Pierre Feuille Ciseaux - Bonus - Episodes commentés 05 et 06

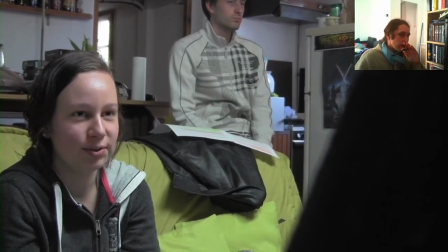62:25 J'ai entendu dire que vous faisiez des raids pour sauver le monde. Ça sera l'occasion de vivre plein de choses et à fond.
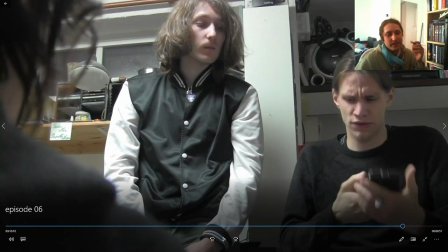62:31 C'est marrant parce qu'on dirait qu'il s'en bat les couilles. C'est pas voulu, c'était pas censé être ça dans la scène.
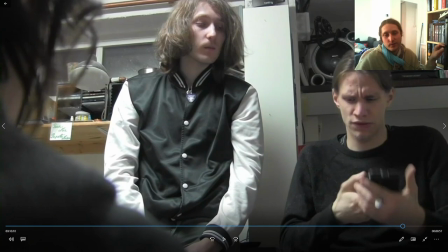62:37 Mais du coup, c'est l'effet que ça donne. C'est pas voulu, mais c'est l'effet que ça donne. Et ça me fait...
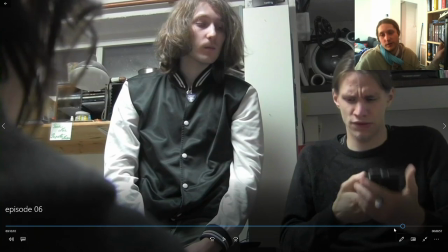62:42 Ça devrait pas, mais ça me fait rire en fait. C'est juste triste parce que c'est pas ce que je voulais faire et c'est pas l'effet que je voulais
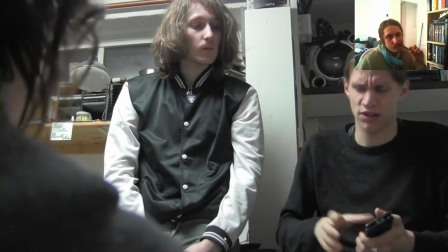62:48 donner. Mais c'est pas grave.
Un message du QG. Je n'avais même pas remarqué qu'il m'avait appelé.
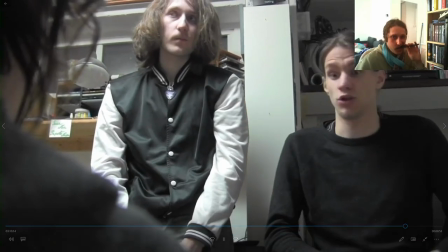62:54 Je reviens.
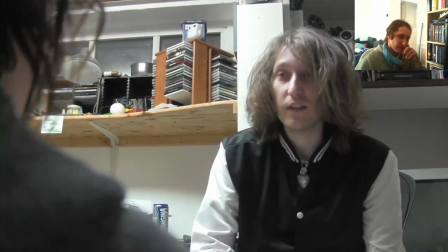62:59 Vous savez, si vous voulez profiter de la vie, faire des trucs un petit peu dingues, moi je peux vous aider.
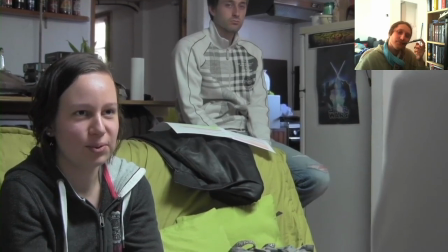63:05 Hein. Je suis pas sûre de comprendre.
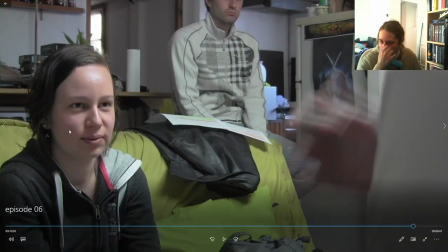63:08 Pour l'anecdote, j'en avais déjà parlé, mais il existe une réalité alternative où ce personnage est joué par la métalleuse gothique qu'on voit un peu plus tôt. Toute cette scène, on l'avait déjà tournée d'ailleurs avec cette autre actrice, et donc on a refait ça ensuite quand on a changé l'actrice.
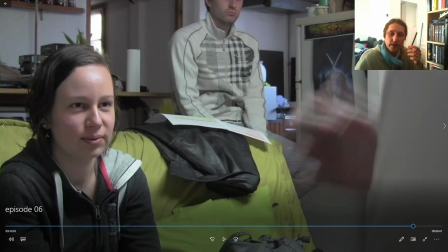63:25 Mais il y avait un gros défaut majeur sur la scène qu'on avait tournée à l'époque, et je suis assez content du coup que ce soit pas sur ça,
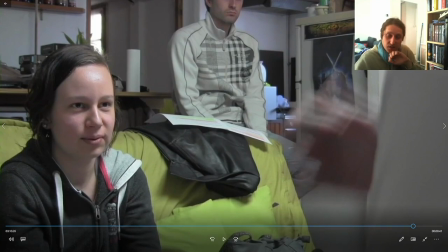63:31 c'est que le caméraman, on s'était dit que c'était une bonne idée en fait de faire un plan où il passe comme ça, comme ça, comme ça, et en fait ça... on passait d'un personnage à l'autre comme ça, en fait ça donnait la gerbe, ça donnait pas de point d'arrêt et du coup remarquer la caméra, chose que comme j'ai dit un peu plus tôt, c'est la pire erreur à faire, tu vois. Si tu remarques la caméra,
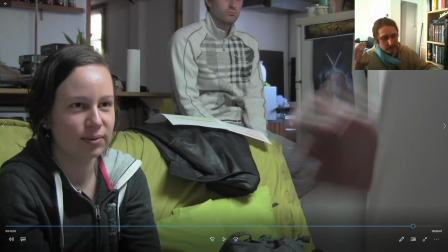63:52 faut que ce soit réfléchi, faut pas que ce soit un accident, et si tu remarques si tu fais exprès et que c'est voulu pour une raison x ou y, comme dans Sherlock Holmes 2 quand tu mets la caméra à l'intérieur d'un canon, ou comme moi dans ce film je mets la caméra dans un micro-ondes, ou comme dans les Simpsons à un moment donné ils mettent la caméra dans la bouche d'Homer avec le burger qui arrive,
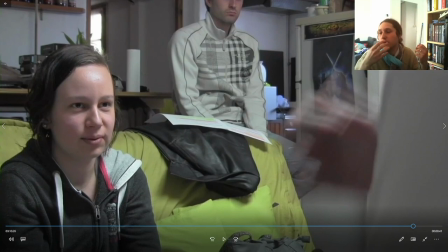64:11 donc là évidemment tu le remarques parce que c'est un truc qu'on ne peut jamais voir en temps réel, t'as jamais les yeux à l'intérieur d'un micro-ondes, d'un canon ou dans la bouche, ou à l'intérieur de la bouche de quelqu'un, tu vois, mais pas en regardant justement à contre du coup là on le remarque, mais c'est voulu et ça marche,
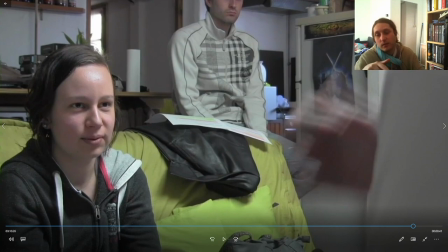64:29 mais si on la remarque par accident, bah c'est ailleurs, c'est que t'as foiré ton coup en fait.
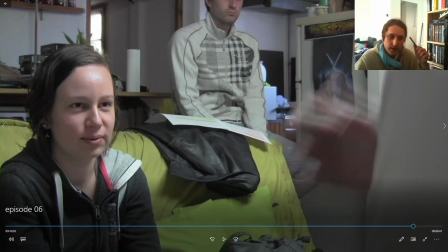64:35 Je sais plus pourquoi j'en suis... Si, parce que du coup, comme on bougeait, on voyait la caméra, c'était pas bien.
Pierre, c'est le bordel!
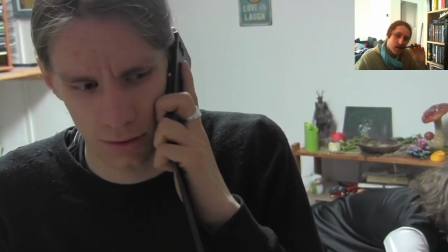64:43 C'est la fin! On va tout s'y passer! C'est une vraie boucherie ici!
Ah, toujours la claque en arrière-plan avec Stéphane qui est fidèle à lui-même.
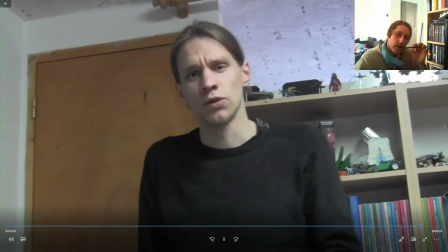64:51 Les gars, on a un problème.
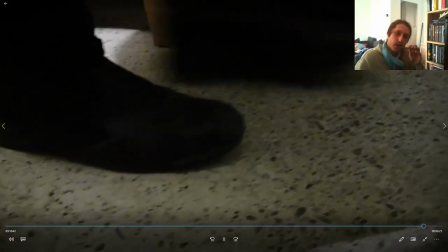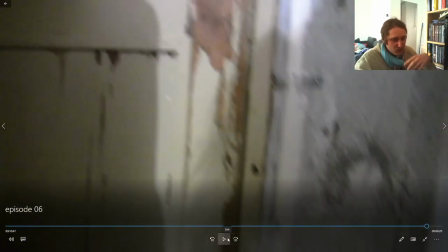65:00 J'aime bien quand la musique elle commence à être un petit peu dégueulasse avec du sang, du liquide, tu sais pas trop, et ça marche très bien pour ce personnage.
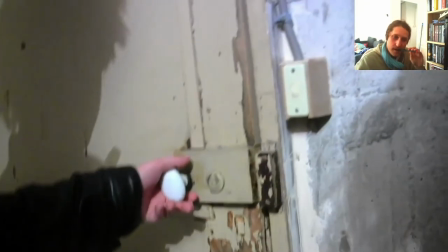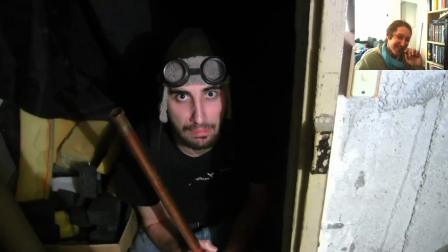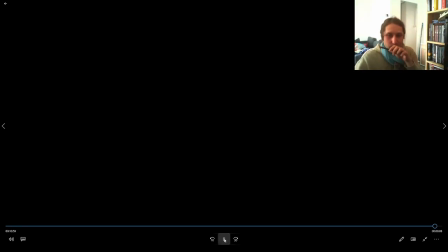avec l'écran noir qui dure un petit peu, du coup qui met un petit peu le stress en fait.
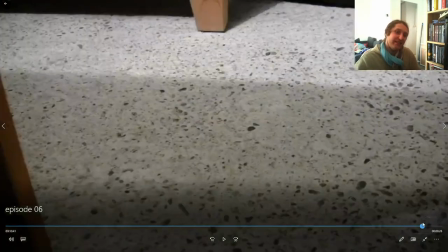65:35 Il faut savoir qu'on est passé à deux doigts de ne pas la voir cette scène. On est passé à deux doigts de ne pas avoir cette introduction.
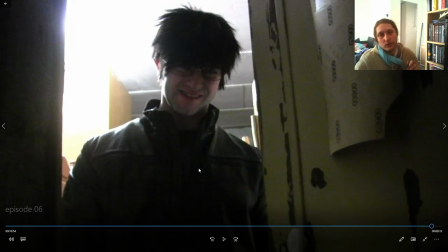65:43 Je l'avais tourné, hein. Je l'avais écrit, je l'avais tourné, tout ça. C'est en termes de montage que j'ai failli ne pas la mettre. Parce que je voulais, je sais pas,
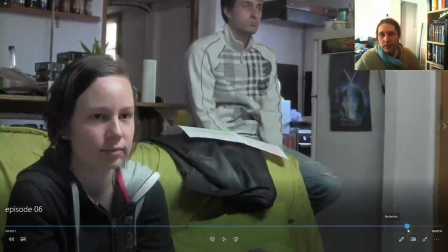65:52 quand il dit les gars on a un problème, je me suis dit on va être dynamique et on va mettre tout de suite qu'ils arrivent au QG et qu'ils voient ce qui s'est passé.
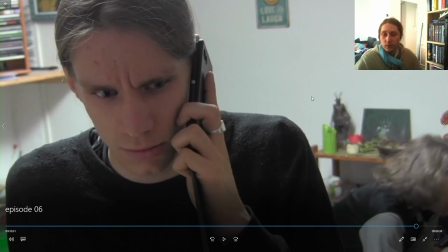65:59 Et après on voit Ciseaux qui discute, donc c'est le personnage qu'on vient de voir, Ciseaux qui discute avec Gamma et Sophie. Mais ça marchait pas parce qu'on n'avait pas vu le pouvoir de Ciseaux et on comprenait pas ce qui s'était passé.
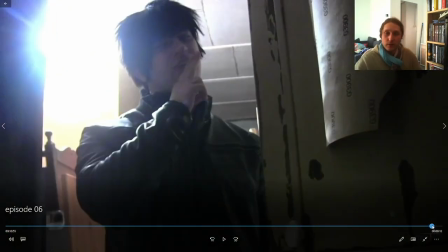66:12 Alors que là, on voit clairement ce qui se passe. C'est de façon mystérieuse, hein, évidemment, et comme on le voit qu'une fois, on comprend pas forcément tout de suite.
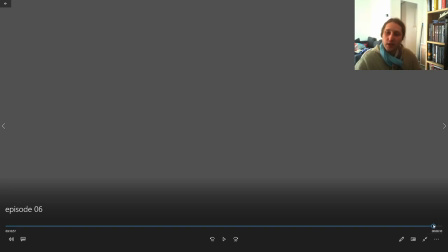66:22 Mais on comprend qu'il s'est passé quelque chose et on a eu l'occasion de voir comment ça s'est passé. Hein.